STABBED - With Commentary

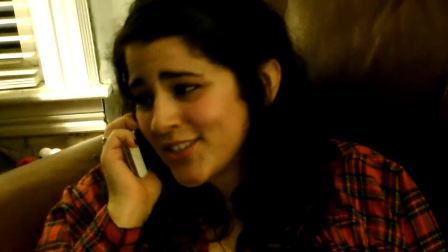So it's just kind of implied that Layla's still hearing the ghost face voice on the other side, and that you're only hearing Nicole's voice on this side.
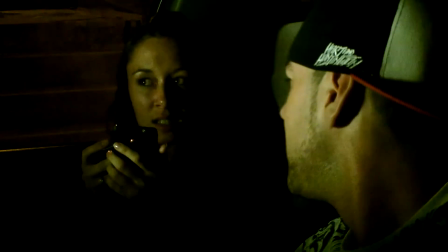But I do wish I had finished them. That was a fun little thing we got to work into.
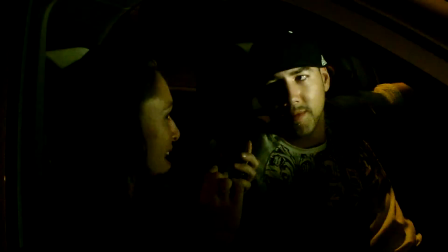Not a lot of people at this time knew that Robert Rodriguez had actually directed the Stab footage in Scream 2.
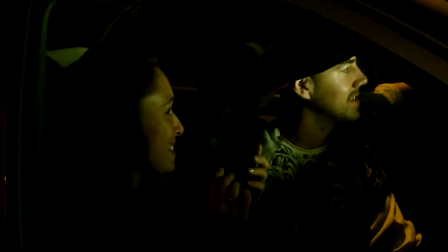So that's always something that we kind of reference, is that Robert Rodriguez was a director.
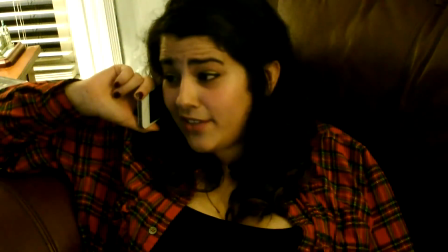This was another way for me to work in more modern horror references, because I absolutely love that movie.
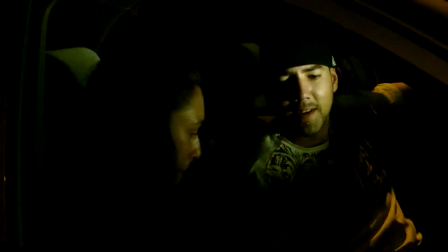So that was a fun little nod to one of my favorite horror movies that I got to add in.
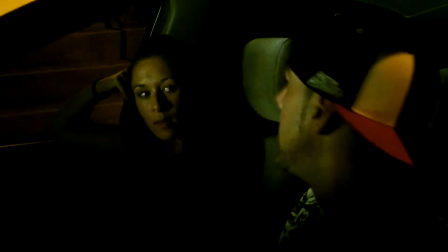This was kind of a nod to what would happen if Ghostface called somebody and they actually knew all the answers.
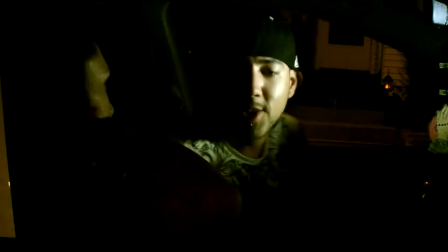So that was fun for us to kind of play out that way. the dynamic between these two, like I said, it's just, even right now to me, is kind of mind-blowing to me.
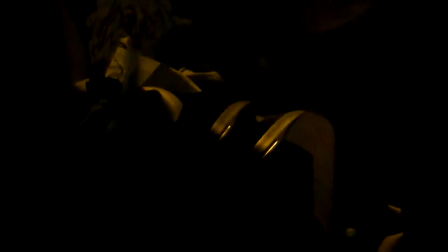It feels like they've known each other for years, so they're doing such a great job, and I'm so proud of them, like I said, especially considering neither one of them has any acting experience whatsoever.
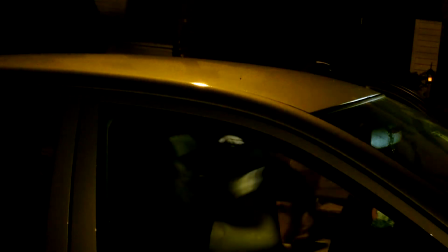The idea of there being a fake knife and a real knife is something that, again, was also a plot point from Stab 6. We had a scene in Stab 6 originally that they were filming a scene,
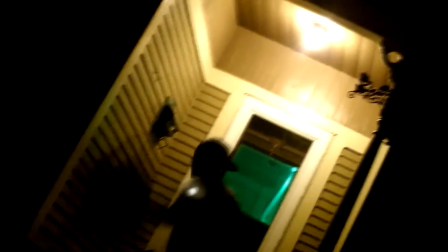and one of the girls actually got stabbed to death in front of everybody, and nobody kind of caught on to that,
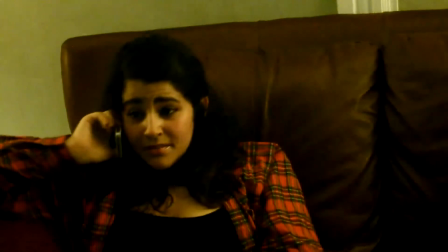which eventually turned into Nicole Ward's character, who is also in this movie,
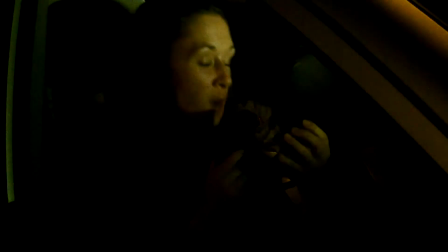but her character in Stab 6 is filming a death scene, and she gets stabbed to death and gets gutted in front of everybody before they figure out that she's actually dying.
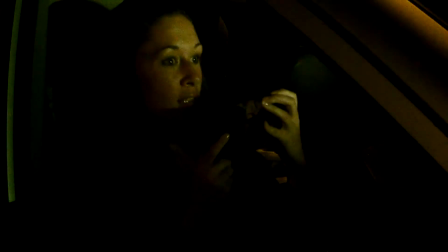So it was kind of cool, and it was kind of like a reference to Stab 6. It's very meta.
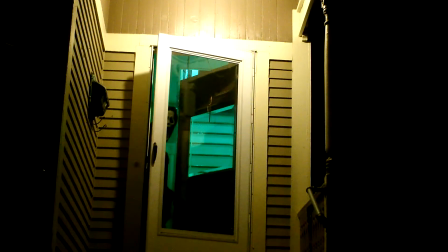It all kind of connects to each other. They're both written for each other, and they're kind of companions.
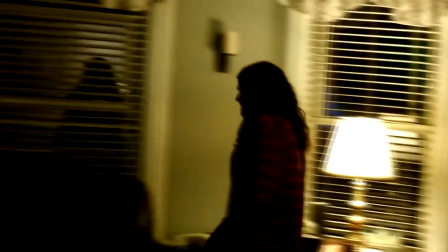Kind of a fill-in-the-blanks between movies, essentially.
Not anymore. I'm inside your house now.
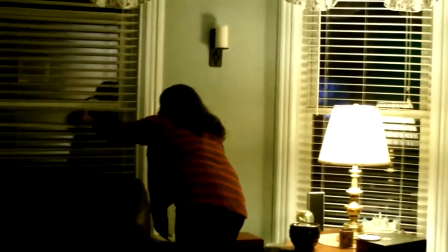So you may also recognize this house as Stephanie or Shannon's house from Stab 6,
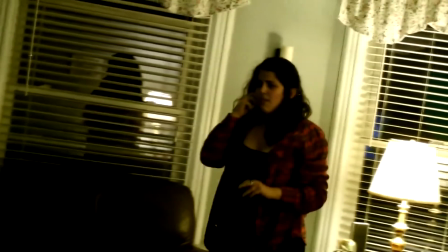because we did actually use this house again, and it is the same exact set. It did get dressed a little bit differently for both of them.
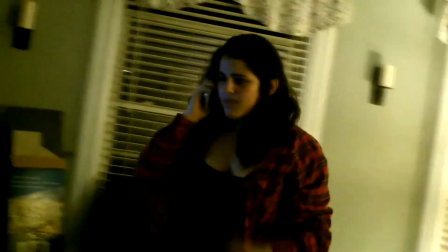We kind of switched out some of the furniture and curtains and stuff like that to make it look like different houses. But it is actually Rachel's old house.
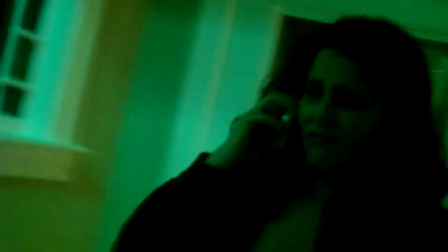Or Rachel's family's old house, I should say.
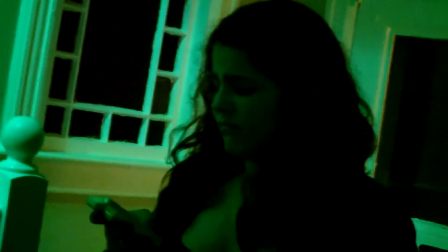And so this is the same staircase that Stephanie got chased up in Stab 6 before she smashed Ghostface over the head with a pitcher from the wall.
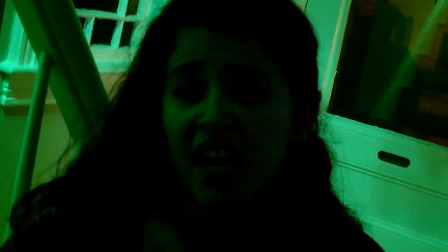And you'll also notice that this door that Ghostface is about to come from is also the door that he comes from in Stab 6, but the opposite way, going into the dining room.
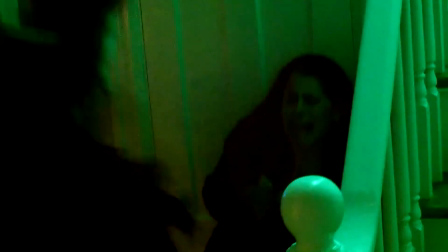So this is me actually playing Ghostface in the scene, and those screams are dubbed in.
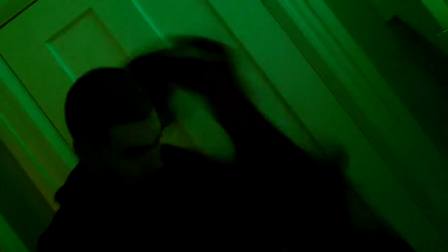And even kind of that groan was kind of dubbed in after too. And then we cut here to a different shot, so it looks like it was Steve under the costume the whole time.
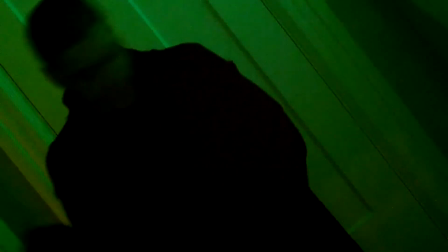But it was actually me that did the killing. And I'm pretty sure it was Rachel who was filming while I was in the costume.
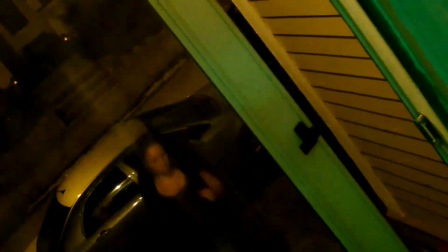So Rachel gets some really cool angles sometimes too, so I love getting her input on the shots. Even this shot, I love this shot right here of her coming in.
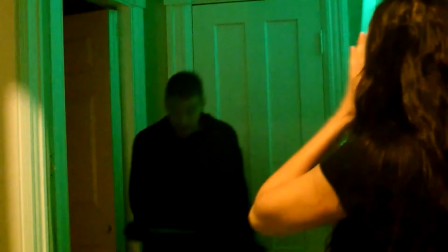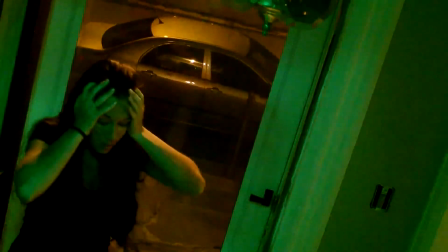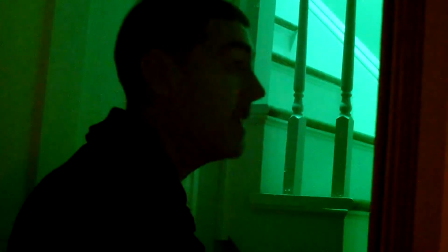Whenever I write situations like this, I really do try to imagine how people would react and respond in real life.
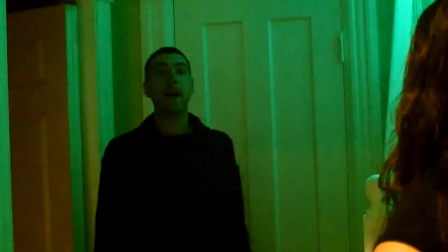Like, what happens when you were pranking your friend and you accidentally killed someone? Like, are you that scared that you can't call the cops because you're scared you're going to go to
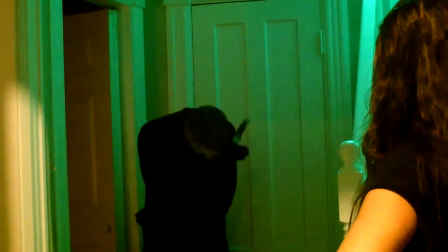jail? Or do you do the right thing and call the cops and let them know that you were pranking her and you made a mistake?
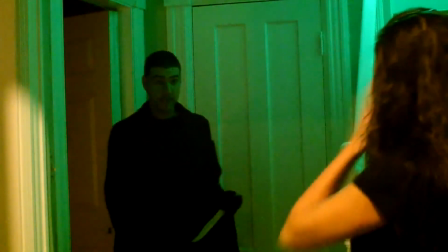Will they believe you? So when writing this, that's kind of the mindset I had.
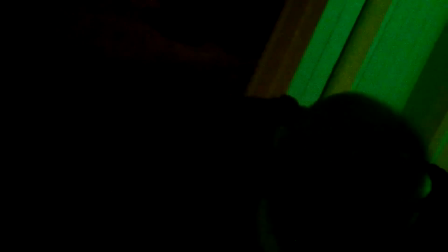Like, it's kind of playing out in my head as if it was me and somebody else.
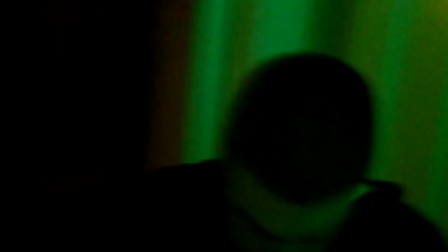Hopefully, though, in real life, I would choose to make the right choice and call the police and let them know what happened, or at least call her an ambulance, because she might be dead now,
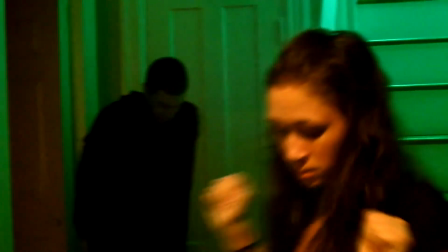but maybe she could be revived. They didn't even try.